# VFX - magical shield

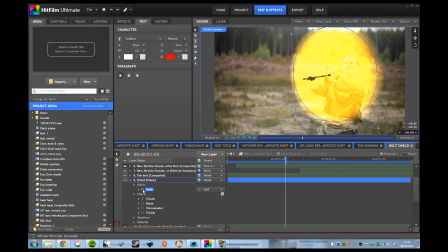(4:07)
You can see here first we started off with a circle mask. Turn that on, feathered edge around here, and you have a nice round shape. It's slightly transparent, so we just lowered the opacity a little bit. Then it's just a matter of laying in different effects to get the look you want to go for.
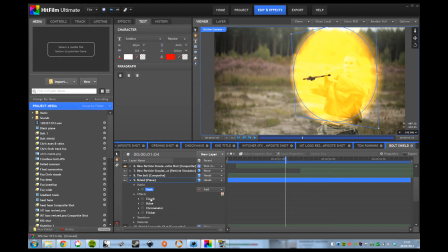(4:21)
With all this kind of stuff, it's just experimental. You keep fiddling around until you get something that you actually want. So first off, we had a clouds effect, and that gives it this nice texture. Clouds is just a really simple way to generate some texture inside the program. Then we use the bulge effect, and you can see that kind of pinches it in here. So rather than bulging out, it pinches it into the middle, and that just gives it a more of a kind of shield type shape.
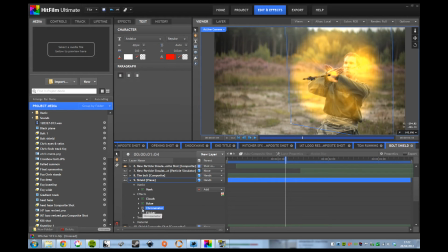(4:42)
The chrominator effect is an interesting one. It gives it a kind of shimmery liquid metal kind of appearance. It's useful if you're doing T1000 style effects, but in this case you can see it just kind of gives a little bit more texture and interest to the shield that's going on here. and then finally just stuck on a flicker so that it has a little bit of random flickering. Once all those effects are in place, you can see that the shield is pretty much how you want it to be. I think the bulge effect, pinching it into the middle here, is kind of what gives it the best appearance that I'm going for.
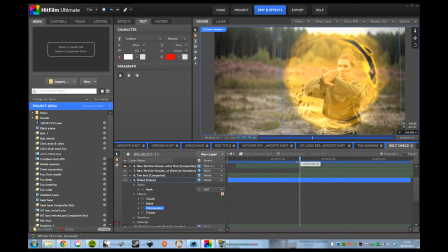(5:12)
And then at the end it just expands out like that, and that I think was the bulge being keyframed, so that rather than pinching it, it bursts it out like that at the same time as the entire layer expanding and dissipating. And that's the shield essentially. But that wasn't it.
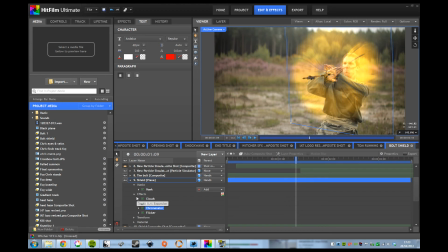(5:30)
We wanted to add in a bit more kind of detail, because with a lot of these effects you can get it to look okay, and then the more layers, the more detail you add in, little things that people might not even notice, but it just kind of, it helps to add to the realism and stops it from just being a pasted on effect. So one thing is we used the shield that we created here as a displacement layer, so that distorted the background. If we just turn off that shield again, you can see how the distortion is working.
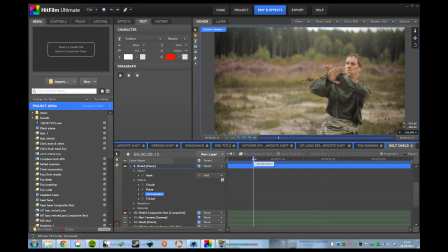(5:57)
So as the shield appears, you get the background behind the shield distorting like this, which again just makes it look like it's a physical thing that's kind of interacting with the background. Once you combine the two together, it works really nicely. It's not something you actively notice, but it looks like the light is interacting with it in a more convincing manner. And then of course we have the flare, because I felt like this wasn't quite looking interesting enough at the start here, so that's just a simple flare we stuck on in the middle. And again, because we track the hands, all of these things are tracked to the same point. You don't have to faff about with anything, it just kind of works. And then the final piece of the puzzle was the additional particle effects, which creates these kind of shimmery dust particles. These only start spawning around about here, so you can see they're starting to come out here already.
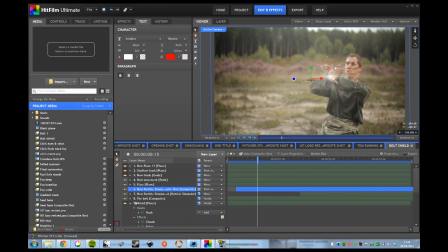(6:47)
If we just turn off the shield again, you can kind of see what's going on there, starting to spew out in the middle. They've got a turbulence field on, I believe, which is what gives them the kind of random movement of going all over the place like this, and they're just allowed to spew out and disperse around the shot.
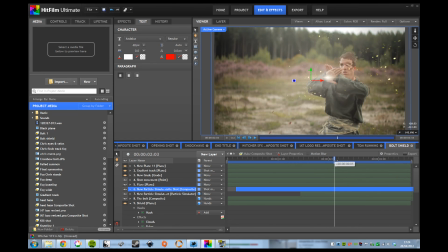(7:03)
And once the rest of the shield disappears, they're allowed to linger, so that it kind of looks like there's a bit of the magic kind of lingering in the air. And I think that is what gives it a particularly nice feel, and they just start to fade out towards the end.
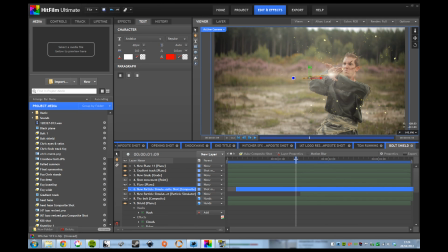(7:17)
And essentially that's it, that's how it's built up. So none of that stuff is particularly complicated, but once you combine them all together, it ends up with a really satisfying effect. Okay, hope this was helpful. We've got one more tutorial for Confrontation at Dawn, which is based on the shockwave right at the end, and we'll be publishing that sometime soon.
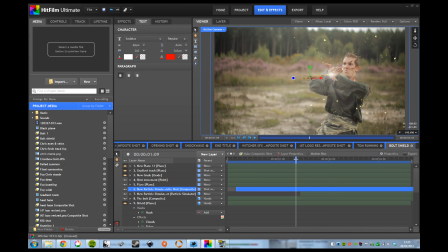(7:35)
Okay, thank you for watching. I hope this was of interest. Cheers.